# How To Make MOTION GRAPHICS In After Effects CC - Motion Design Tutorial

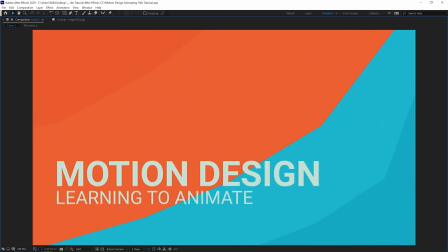(0:00)
Welcome back to another tutorial. This one is on animating a motion design title inside After Effects like the one you're seeing on screen.
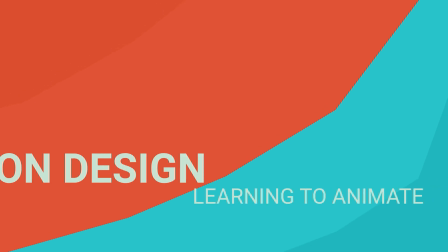(0:08)
We'll be starting from scratch and going over all the steps it takes to make this. So let's jump in.
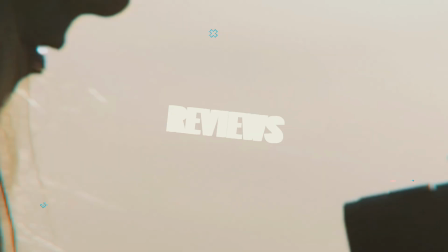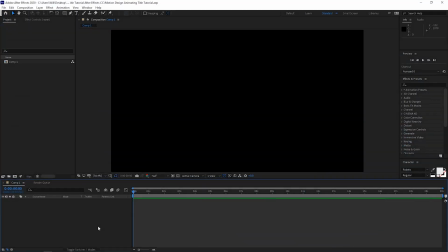(0:21)
Alright now before we get started with this tutorial it's good to get some inspiration in terms of the color palette or color scheme you're going to be working with or would like to work with.
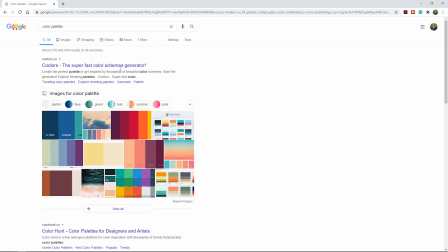(0:31)
So to do that I would suggest going to Google and simply typing in color palette. and then go to images and try to find a color palette or scheme that you like.
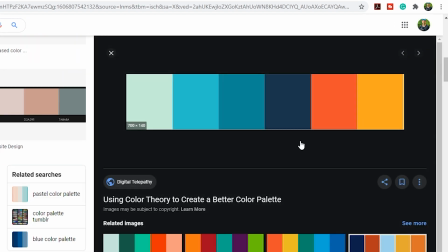(0:41)
I think this one looks pretty good so we'll click that and we'll just take a screen capture of that
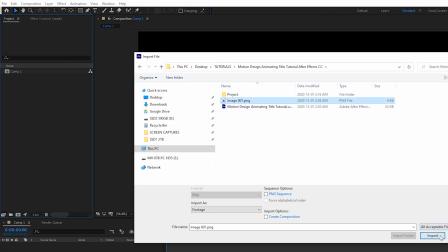(0:48)
and then we'll go back to After Effects and then we'll import the screen capture into our After Effects project so that we can reference it.
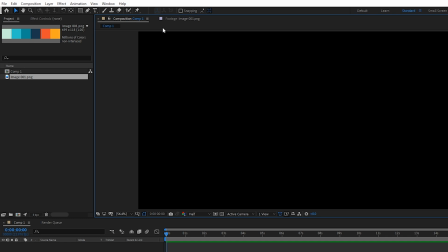(0:55)
We will double click it and then now whenever we need it we can go over to the footage tab and sample a color.
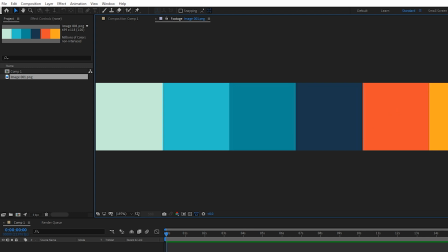(1:02)
The idea behind this is we can quickly figure out colors that work well together or complement each other because there are certain colors that are sort of ugly together or don't really work together they can be hard on your eyes to look at whereas other colors like these can be pleasant to work
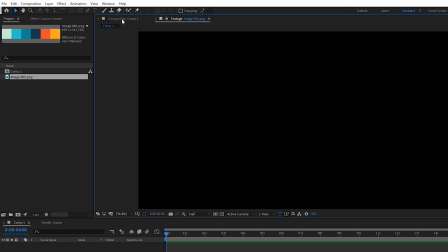(1:18)
with because this tone works nicely with this tone so let's go back to our composition window and we'll start creating some abstract layers completely from scratch to try to come up with a cool looking design that we will add motion to let's go up to our pen tool and then let's turn off our stroke and
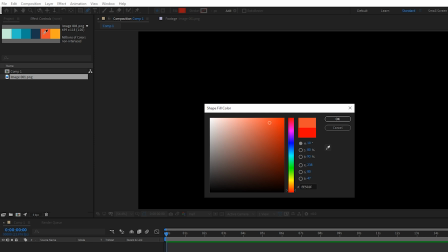(1:37)
for our fill color this is where we can use the eyedropper to sample one of these colors so let's start with this one and we'll go up just a bit I think make it a little
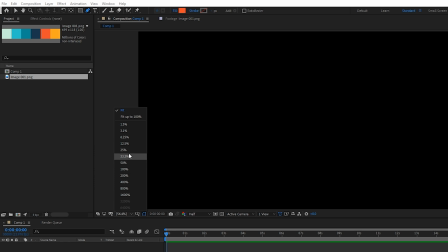(1:49)
brighter then we'll change our screen size to 33% so that we can see
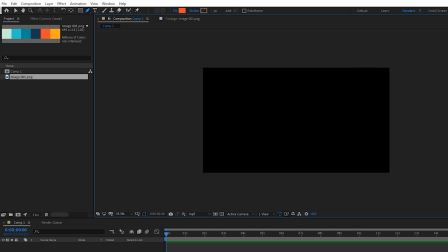(1:54)
a bit of the borders around it
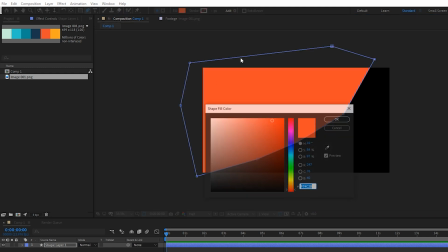(2:05)
so now that I'm seeing it like this it looks a little bright so let's go the other way
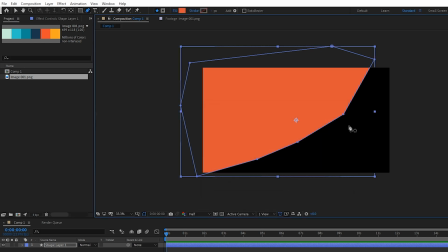(2:10)
and sort of mute the colors a bit and then we'll create another layer and
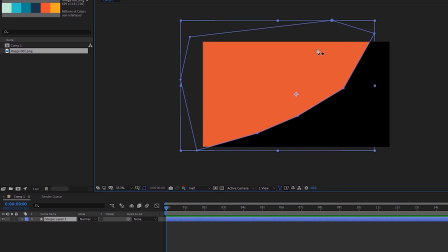(2:15)
we'll try to follow the same sort of flow with our design but this time we'll make sure it's on a different layer so we'll select nothing down here in the composition panel window and then once again with our pen tool we'll draw another layer.
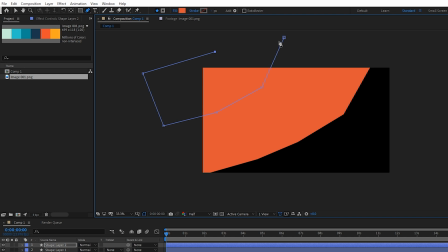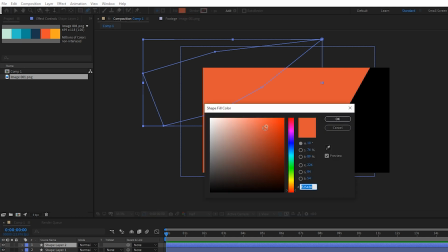(2:33)
And for our shape layer two, this time we'll do sort of a slightly darker shadow.
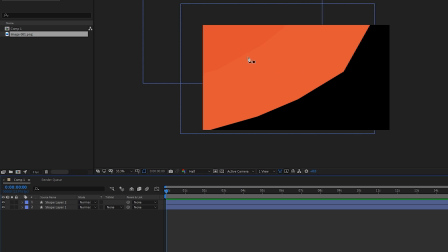(2:45)
So that there's just a little bit of a difference between the tones. And once again, we'll make sure nothing is selected.
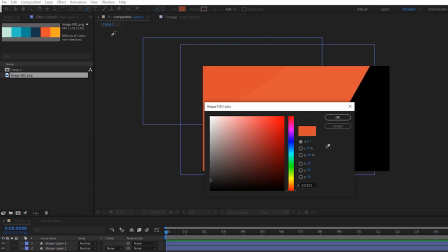(2:52)
And we'll go to our fill color. And we'll sample the lighter color here.
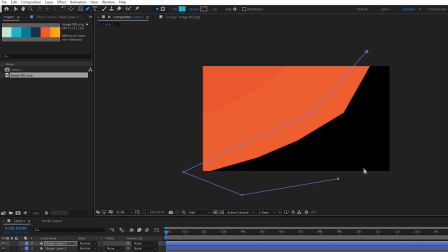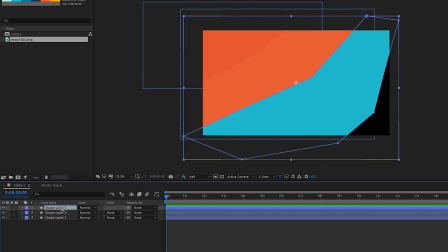(3:07)
And then we'll bring this one to the bottom.
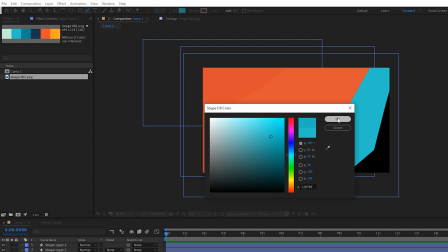(3:11)
And then we'll do the same thing, make a slightly darker tone and do the same thing for this side.
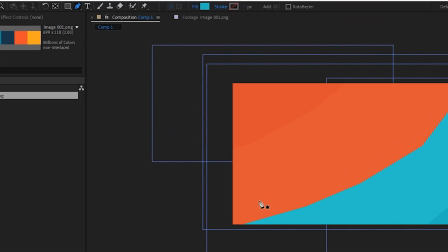(3:22)
And then once again, we'll bring that one to the bottom. Then let's create some text for this motion graphic design.
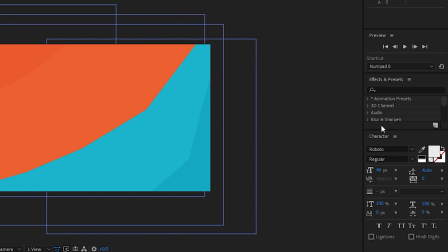(3:28)
We'll select the text tool. We'll bring up our character panel window, choose the font we want, make sure it's the right size.
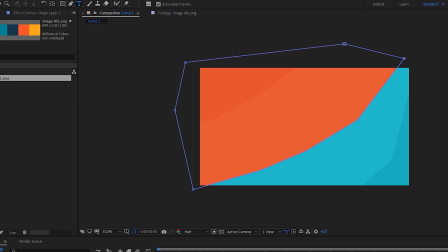(3:35)
And then once again, for our color, we're going to choose the eyedropper and select the tone from our color palette that works well with the tones we have currently
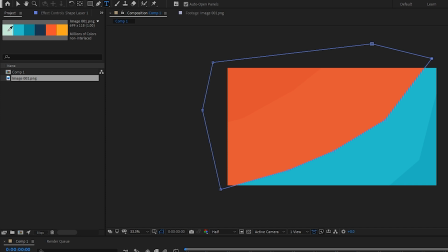(3:44)
in our design. so let's go to the far left and we'll choose this lighter tone and
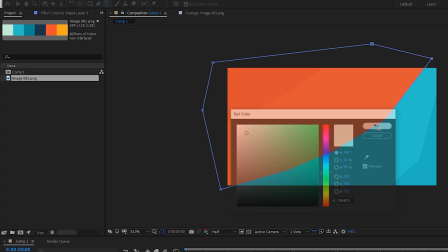(3:51)
we'll mute it just a little bit hit OK and then we'll start typing we'll